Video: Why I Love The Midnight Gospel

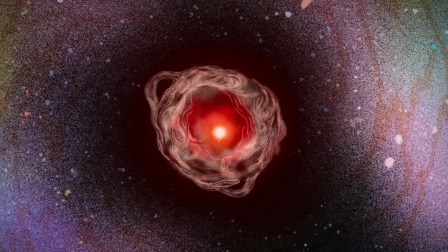[4:12]
You could pause at any random point, take a screenshot, and boom, you've got a desktop wallpaper.
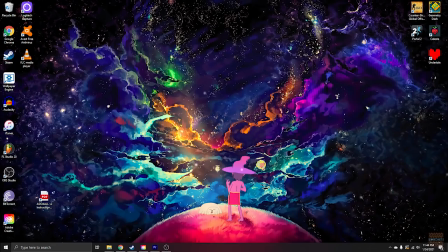[4:18]
I mean, just fucking look at this.
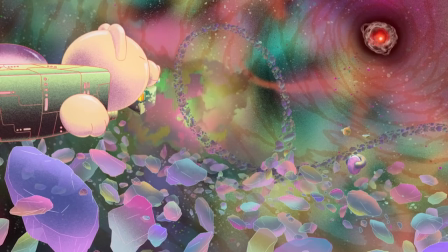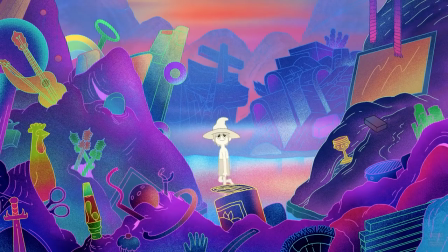[4:27]
Obviously, a show is way more than just how it looks. And there's so much more to the Midnight Gospel than the trippy animation.
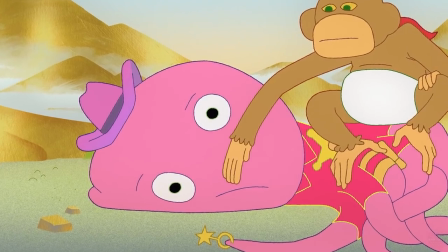[4:34]
But you just gotta take a second to appreciate the non-stop eye candy of this show. The scenery, character designs, the color palette in general.
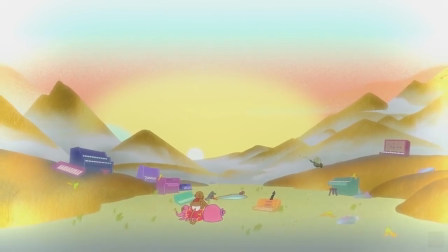[4:42]
It's just such a treat. So I talked a little about how the show blends the concept of a standard TV show with podcasts,
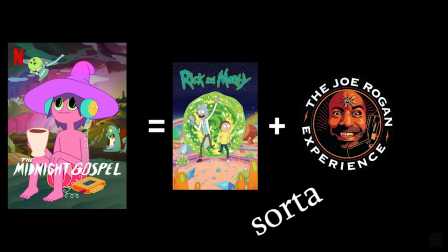[4:49]
but that might sound a little confusing at first, because how would that even work? Is there any actual story happening?
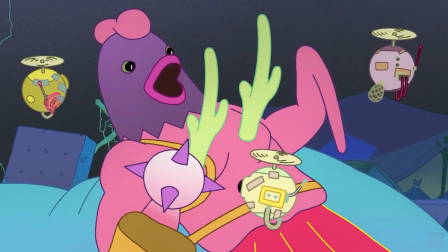[4:56]
Well, to get the second question out of the way, yes.
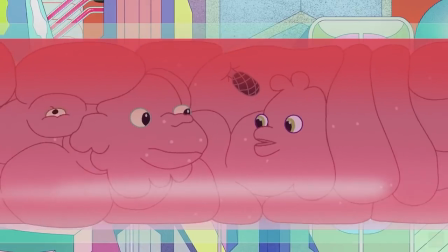[4:59]
In every episode, there's a contained story of sorts, and throughout the entire show, there's an overarching plot that gets explored little by little each episode.
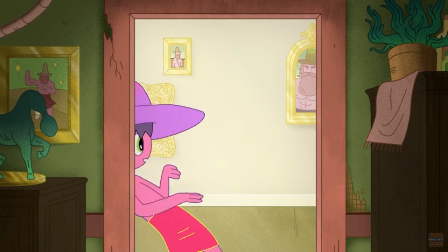[5:07]
There's actually an entire episode dedicated to the storyline, as opposed to being based around a podcast.
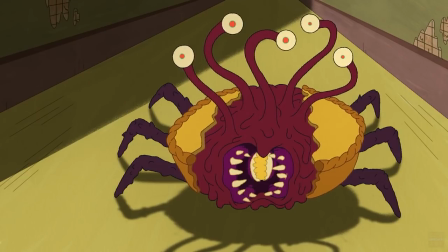[5:13]
But let's talk about how the show is actually structured. It revolves around one main character, Clancy, who's voiced by Duncan Trussell.
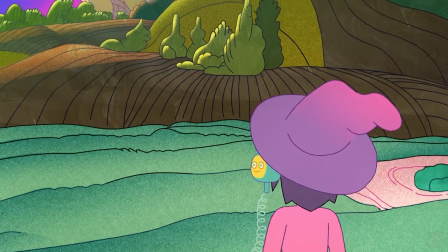[5:20]
He lives in a fantastical region called the Chromatic Ribbon,
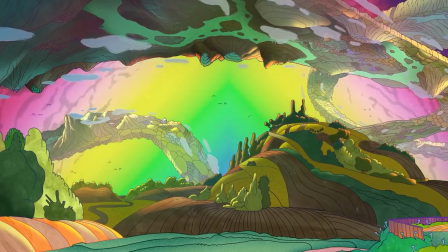[5:24]
and a not-so-fantastical trailer that houses the device that the entire show revolves around, his universe simulator.
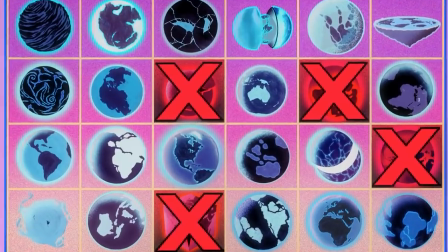[5:31]
It's exactly what it sounds like, a device that generates universes that can be explored.
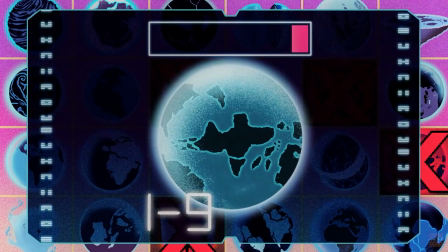[5:35]
And this is what Clancy does in almost every episode. He picks out a universe, finds someone to interview inside of it, and then goes in to record it.
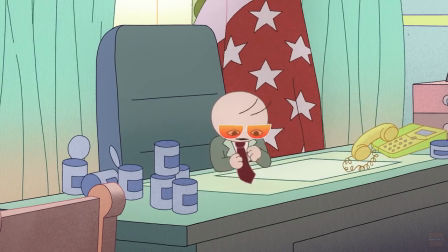[5:44]
The reasoning behind this is that by putting these recorded interviews or vidcast, I'm a spacecaster,
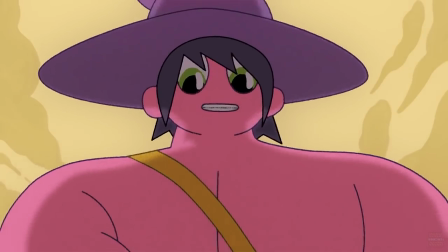[5:54] it goes into space.
He'll be able to make a decent living for himself.
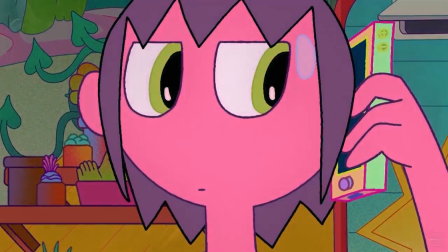[5:57]
Well, actually, it's more so that he can pay back his sister, who he stole money from in order to purchase the universe simulator in the first place.
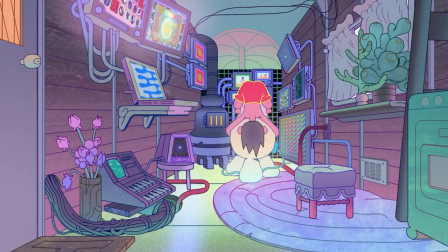[6:04]
But yeah, hopefully you can see how the podcast fit into the show. There's always an intro, interview, and then an outro.
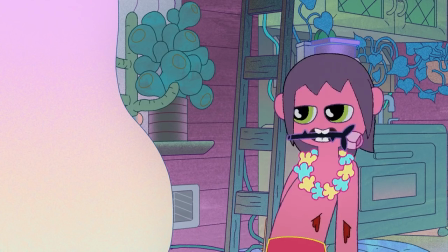[6:12]
But in terms of what actually goes on in the show visually, it might seem completely unrelated to the audio.
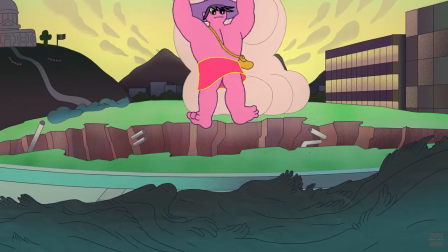[6:18]
What's happening is often so visually complex, otherworldly, and seemingly unrelated to the podcast audio,
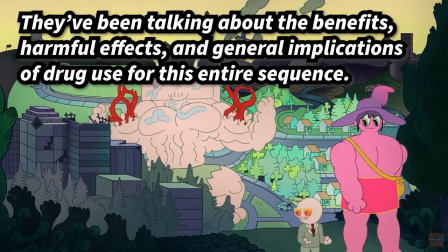[6:24]
that combined with the high-concept discussions that are going on at all times, it can be really difficult to keep track of either.
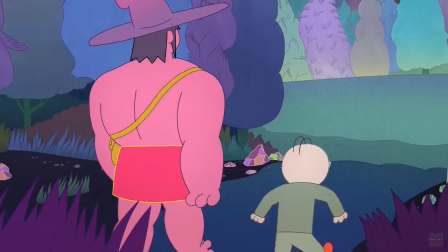[6:31]
The show really goes above and beyond to stimulate your senses every step of the way, to the point where it can be pretty overwhelming at times.
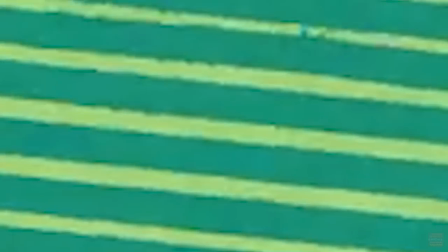[6:38]
But the great thing about this is that if you really pay attention and look between the lines, you can see subtle ways in which the audio and video mirror each other.
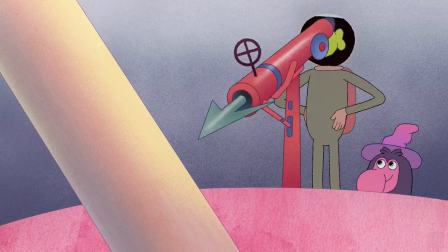[6:47]
And I'm not talking about how certain lines of dialogue were re-recorded or added in to increase the immersion, although that is really cool.
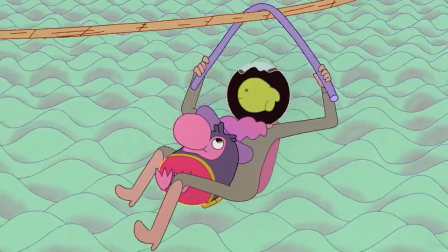[6:53] Woo! Yeah, I've noticed a lot of magical stuff gets put into code!
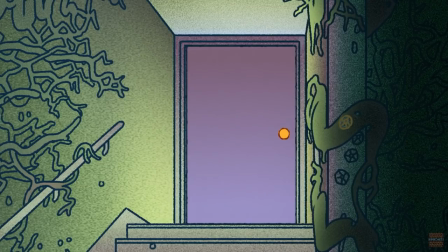[6:58]
I'm talking more about the themes and greater concepts of each podcast episode being represented in some way by the animation.
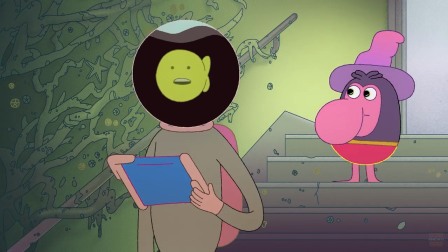[7:06]
Probably the best example of this was pointed out in another video essay of The Midnight Gospel, done by Ariana Alexis.
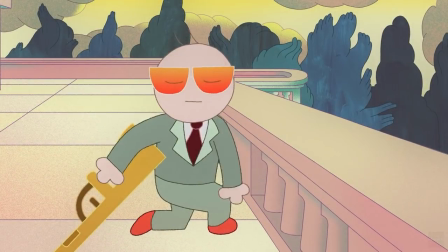[7:12]
She talked about how Glasses Man's, or Dr. Drew's if you want to be boring,
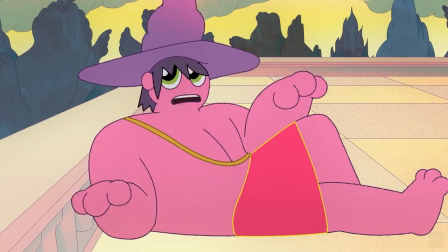[7:17]
last words on the podcast and main point throughout their discussion was that there are no good or bad drugs,
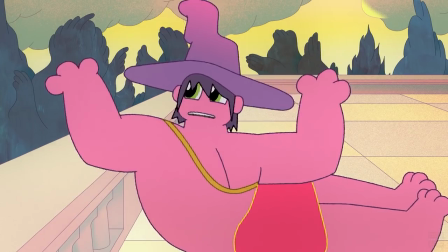[7:23]
and that it's the circumstances surrounding their use that is good or bad.
I hate this idea of good drugs and bad drugs.
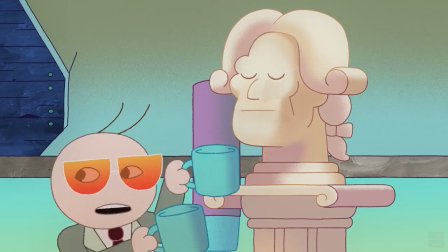[7:31] There's this chemical that's neither good nor bad, it just exists out there. And then it's the relationship that humans have with the substance that is the issue.
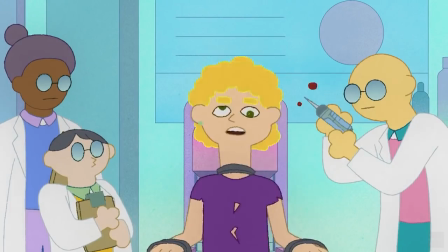[7:39]
This mirrors how throughout the episode, a new drug is created that cures zombification,
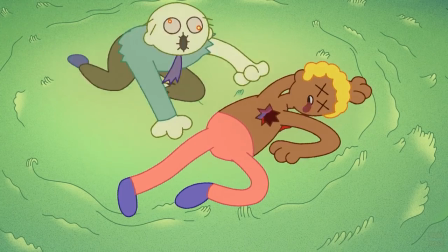[7:43]
and we very clearly see both a positive and negative circumstance for that drug's use.
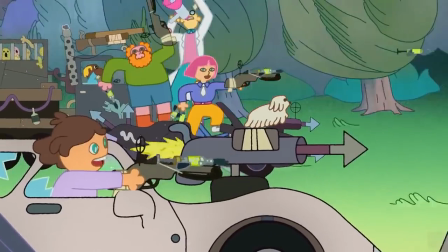[7:48]
So while a zombie apocalypse might seem totally unrelated to their discussion, thematically, it's actually used to represent what they're talking about quite well.
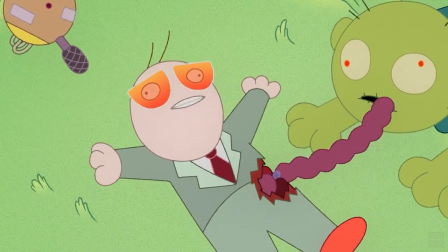[7:57] Thank you for having me, passwords. There's no such thing as a bad drug.
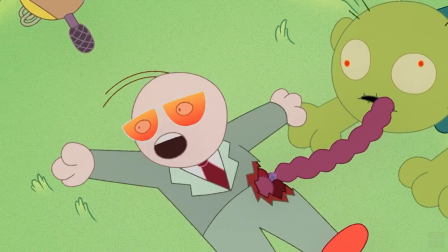[8:03] It's the circumstances.
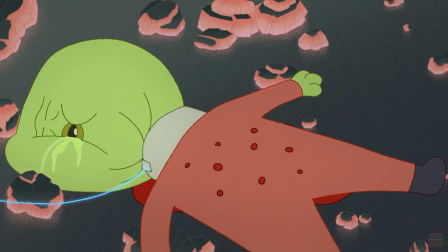[8:05]
Another good example of this is in episode 5, where the Bardo loop that Duncan and Jason mention that Bob is going through is something that they describe in their discussion.
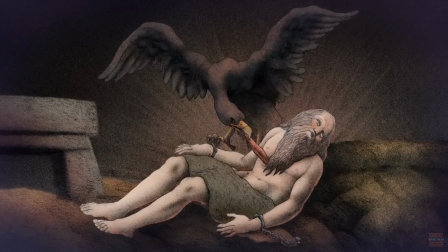[8:14]
There's tons of other symbolism that just bubbles beneath the surface, too.